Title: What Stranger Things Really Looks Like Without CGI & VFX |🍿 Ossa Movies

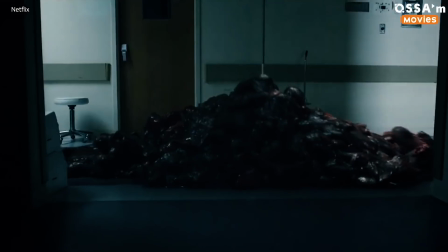0s
While the rest of the world was scared of the Mind Flayer, the CGI director was off doing this.
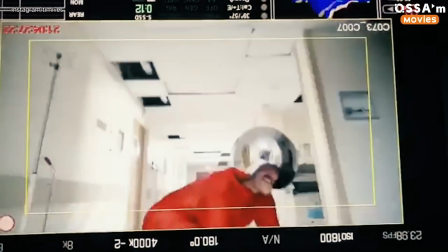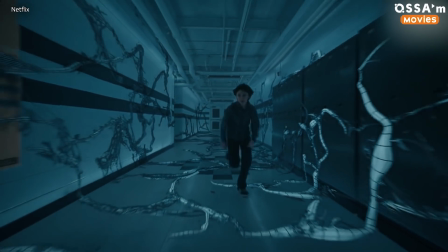11s
How was the Demogorgon created? What are the secrets of the Upside Down? And how come 11 also had to be computer generated?
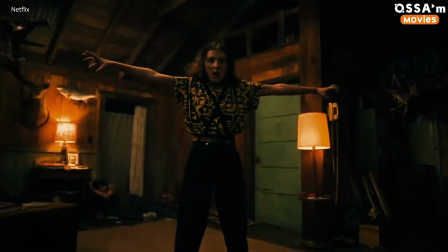18s
Wasn't Millie Bobby Brown up to the task? Hi, my name's Peter, and today we're going to reveal the secrets of the Duffer brothers' expert integration of CGI into Stranger Things. The creation of the Demogorgon. From the very first season, the Duffers intended to use as little CGI as possible,
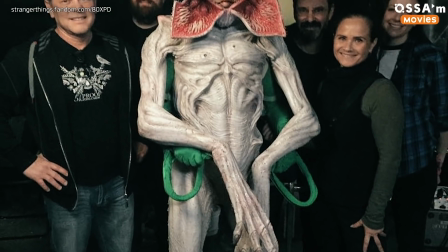36s
so the main monster from the Upside Down was a real guy, just in a not-so-scary suit. Actor Mark Steger used his real hands to move the huge Demogorgon arms.
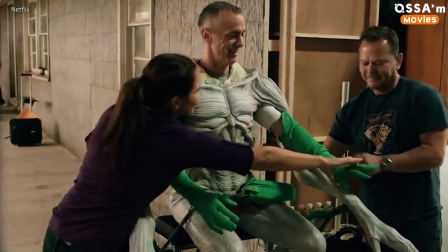47s
As you can see, they're covered in green to make them easier to remove in post-production. And this wasn't Mark Steger's first time working under such conditions. He both performed and choreographed movements for huge projects like the post-apocalyptic World War Z and I Am Legend,
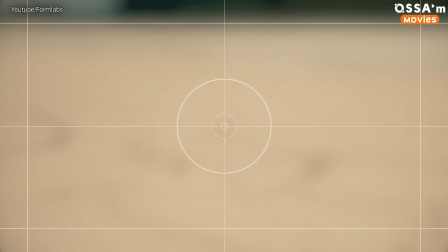61s
as well as the campy supernatural TV drama American Horror Story. Steger revealed that when the Duffer brothers were explaining the concept of the creature,
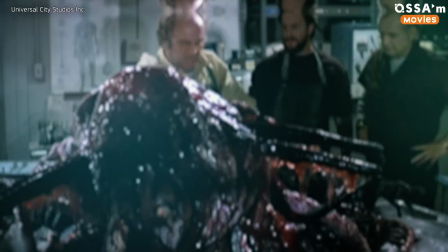69s
they often referred to classic animatronic movie monsters, John Carpenter's The Thing, the early films of David Cronenberg, and of course,
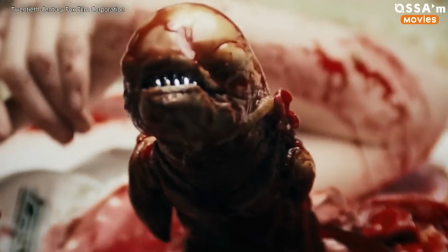76s
the alien from, well, Alien. But there was one more direction from the Duffer brothers which helped to differentiate the Demogorgon from its monstrous forebears.
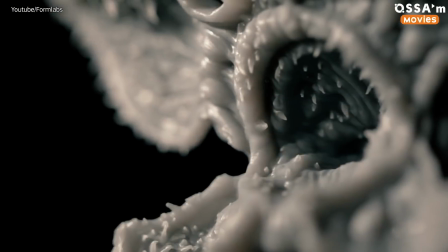87s
The Demogorgon should look like and convey the terror of the shark from Jaws that would appear now and then to feed.
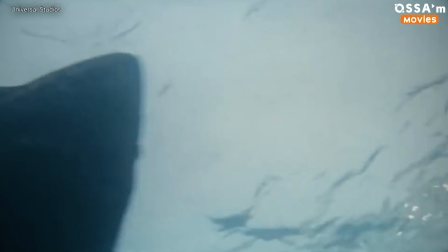94s
Pretty unexpected, right? Did the Demogorgon ever put you in mind of Jaws while you were watching the series?
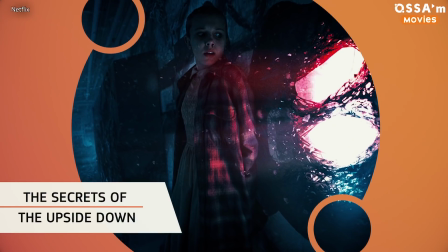100s
Don't be shy, tell us in the comments. The secrets of the Upside Down. While we know practically nothing about the rules of this mysterious world, we at least know how it was created using an innovative blend of digital and practical effects.
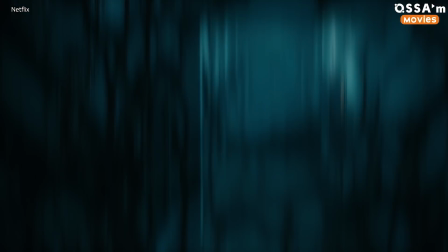114s
This hybrid approach helped to make the atmosphere and appearance of the otherworldly Upside Down versions of real locations really convincing. Starting from Season 2, the visual effects team used digital effects to transform real settings into the Upside Down dimension.
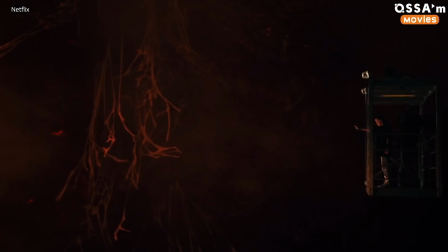129s
This wasn't an easy task though, as all the sets had to be scanned and reconstructed with meticulous 3D models.
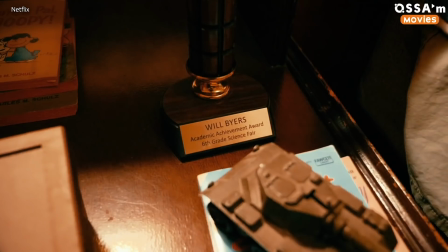135s
Meanwhile, the set of the Byers' house also served as the practical location for many scenes shot in the Upside Down.
Hola.
Which meant that it had to be built in such a way so that all the walls could be easily removed and, of course, to allow the CG teams to specially enhance any practical effects. But the creativity didn't stop there.
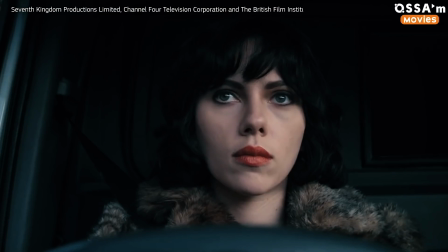154s
If you've ever seen the truly terrifying Under the Skin starring Scarlett Johansson, you'll know how hard it is to create that black void effect.
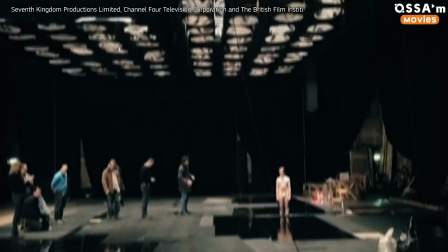162s
In that film, they used a whole stage with a special glass floor, but that would have been very expensive and very reflective, so the practical effects team of Stranger Things came up with a very creative lo-fi solution.
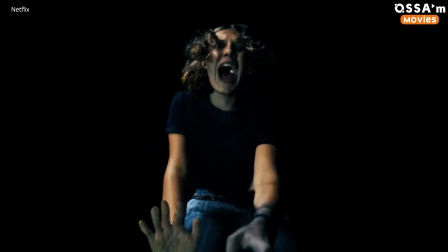173s
Whenever we see 11 walking in the void of the Upside Down, the sourceless, uncanny tone of diffuse lighting was created using a big water tank.
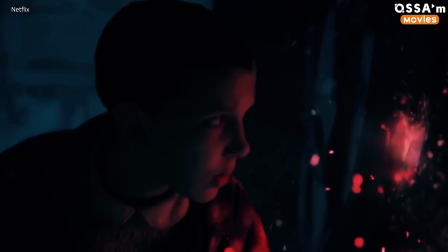182s
Another unique quality of the Upside Down is its peculiar and distinctive spores. And yeah, most of those were also computer generated.
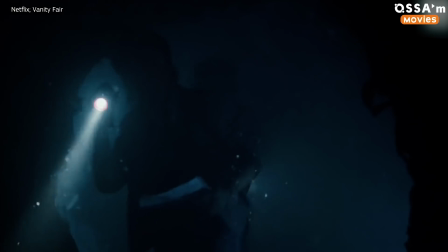191s
Director of Visual Effects Paul Graff shared with the Duffers that they were very picky about those darn spores. At first, they wanted them to be entirely practical, but most of the time, the real spores didn't work as well as they wanted. Plus, the kids weren't super excited about spending a whole day with all of these flakes just flying around and getting in their faces while they were trying to act. Also,
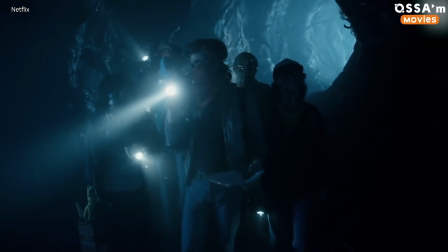213s
the Duffer brothers were afraid that the actors might inhale them, which is probably a health and safety hazard, right?
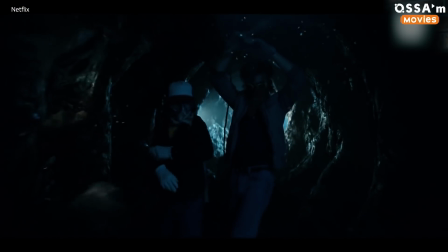218s
So, a final decision was made, and what you see on Netflix in the series are 90% CG spores, which is much harder than it sounds, as it wasn't just like throwing on a snow filter and calling it a day. These floating, dandelion seed-like flakes had to react to the characters and the surroundings of the scene, as well as be able to exist in a realistic three-dimensional space so the camera could move around and between them as naturally as possible.